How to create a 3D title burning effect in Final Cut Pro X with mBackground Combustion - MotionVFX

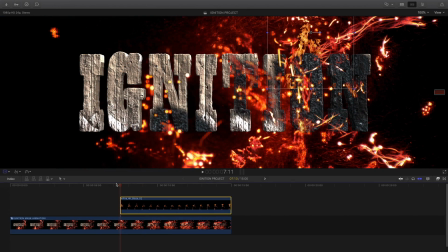767s
For a smooth revealing, don't hesitate to use a background element with the sparks, for example, and use a short dissolve.
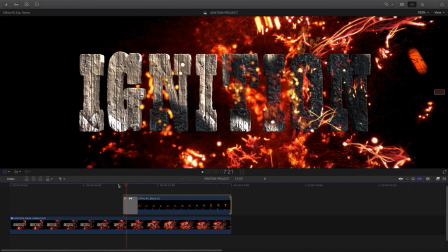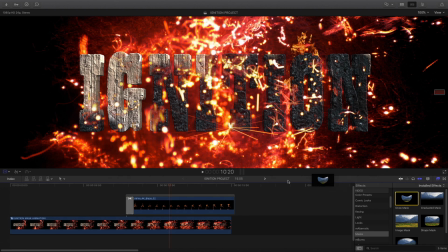782s
I will add a mask to remove some parts of the footage which doesn't match with my elements.
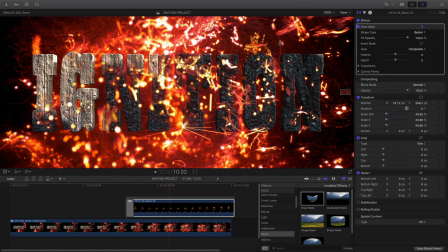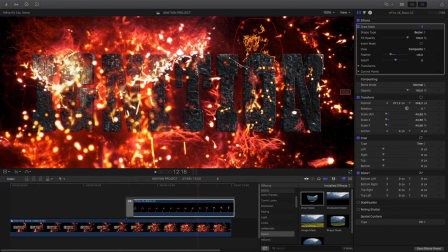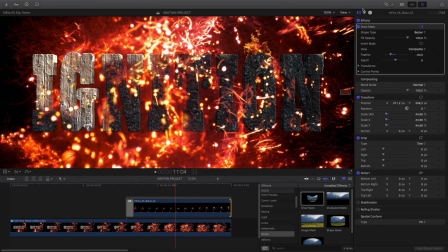798s
So I can repeat this task many times to add more elements over my title.
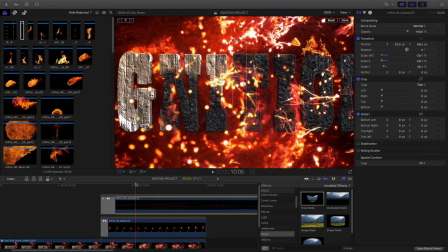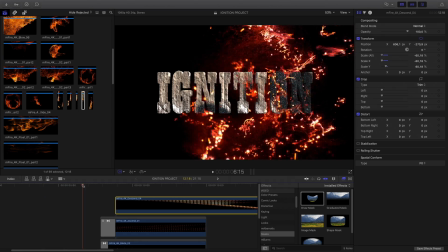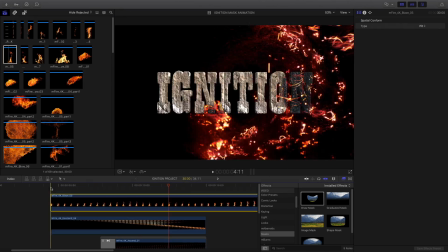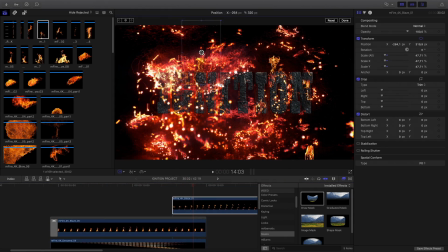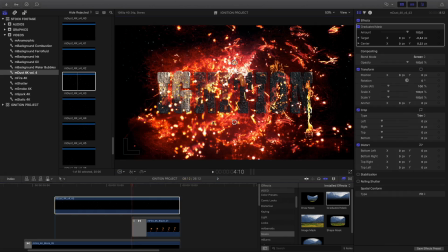831s
I will add also some dust particles with a dust 4K bundle and some smoke also.
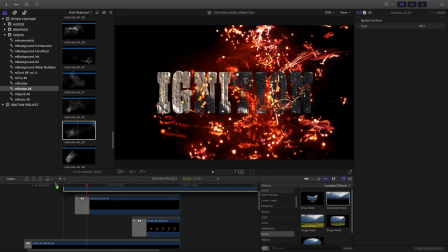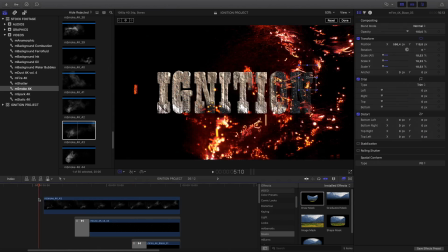844s
I've got my different elements. For the smoke, I need to do a color correction.
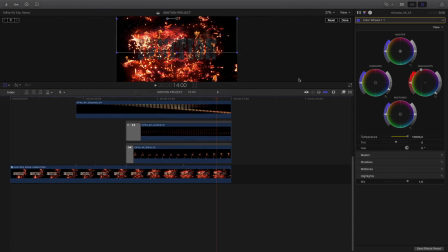849s
For the fire elements, I will also need to do some color correction to match with the background and the title.
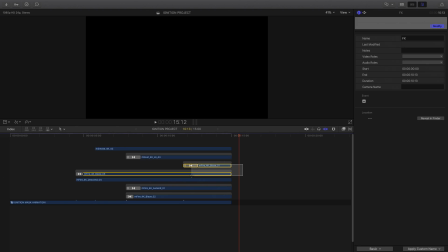858s
So I will select all the fire elements and create a new compound clip in order to add only one color correction.
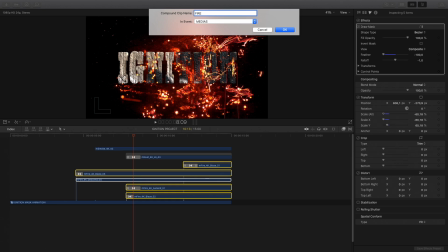866s
I will name it Fire. Change the blend mode to Screen.
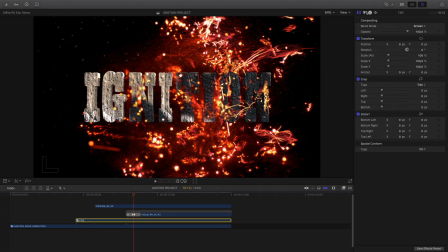875s
Adjust the color.
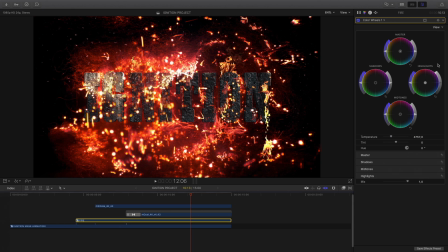But also I will add a little touch of Gaussian blur to break the sharpness of the 4K elements.
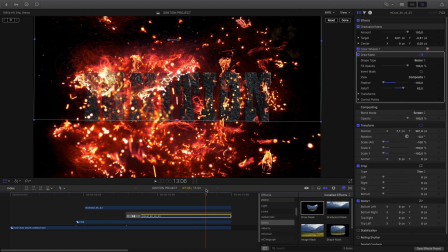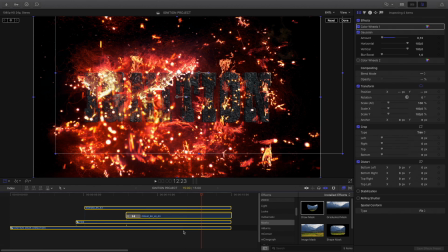897s
I'm done with the color correction for the fire elements, so now I can select all the elements and create a new compound clip again. I will name it Pre-Grade. To polish the result and add some style to my shot, I will apply mFilmLook from MotionVFX.
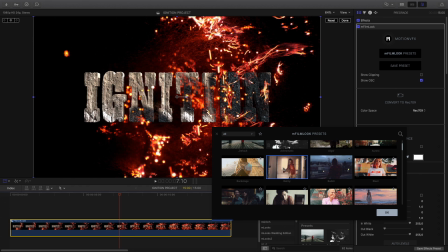916s
In the inspector, I will open the preset library and check the different presets available.
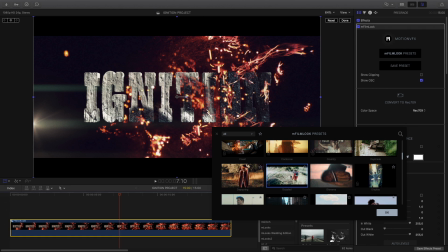925s
I will select the joint preset.
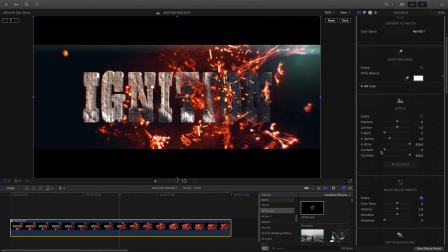931s
In the inspector, we'll modify a little bit the intensity of the lens flare.
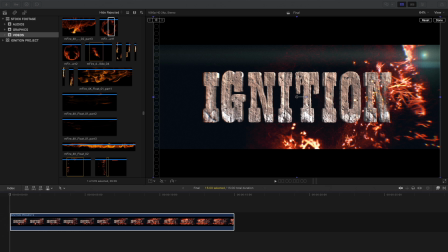939s
To conclude with this effect, I will add some fire sounds. You can mix several sounds at the same time to add more strength and variation.
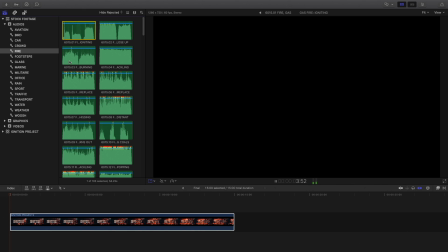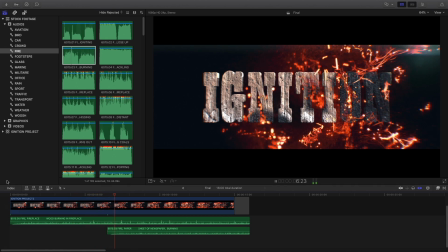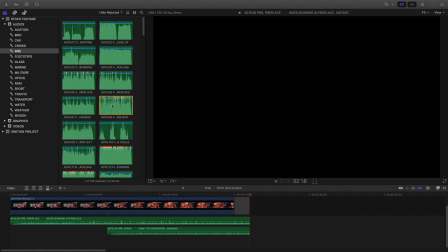And it's done.
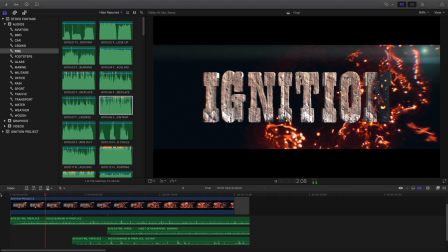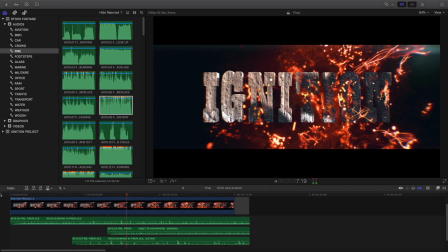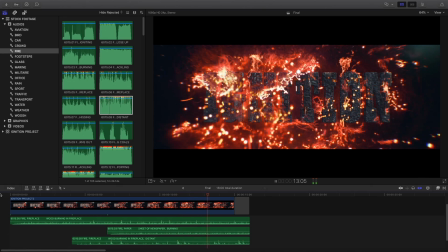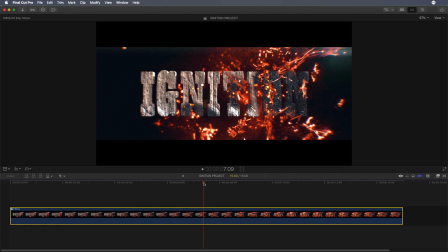1003s
As you've seen during this tutorial, I'm using a lot the compound clips. It's very useful to simplify your timeline and divide your work in several steps.
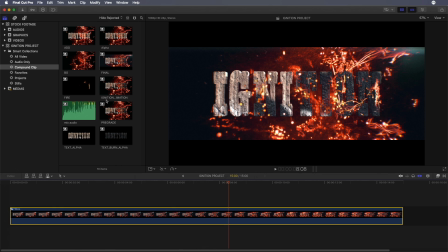1013s
It is also very useful when you want to modify some elements.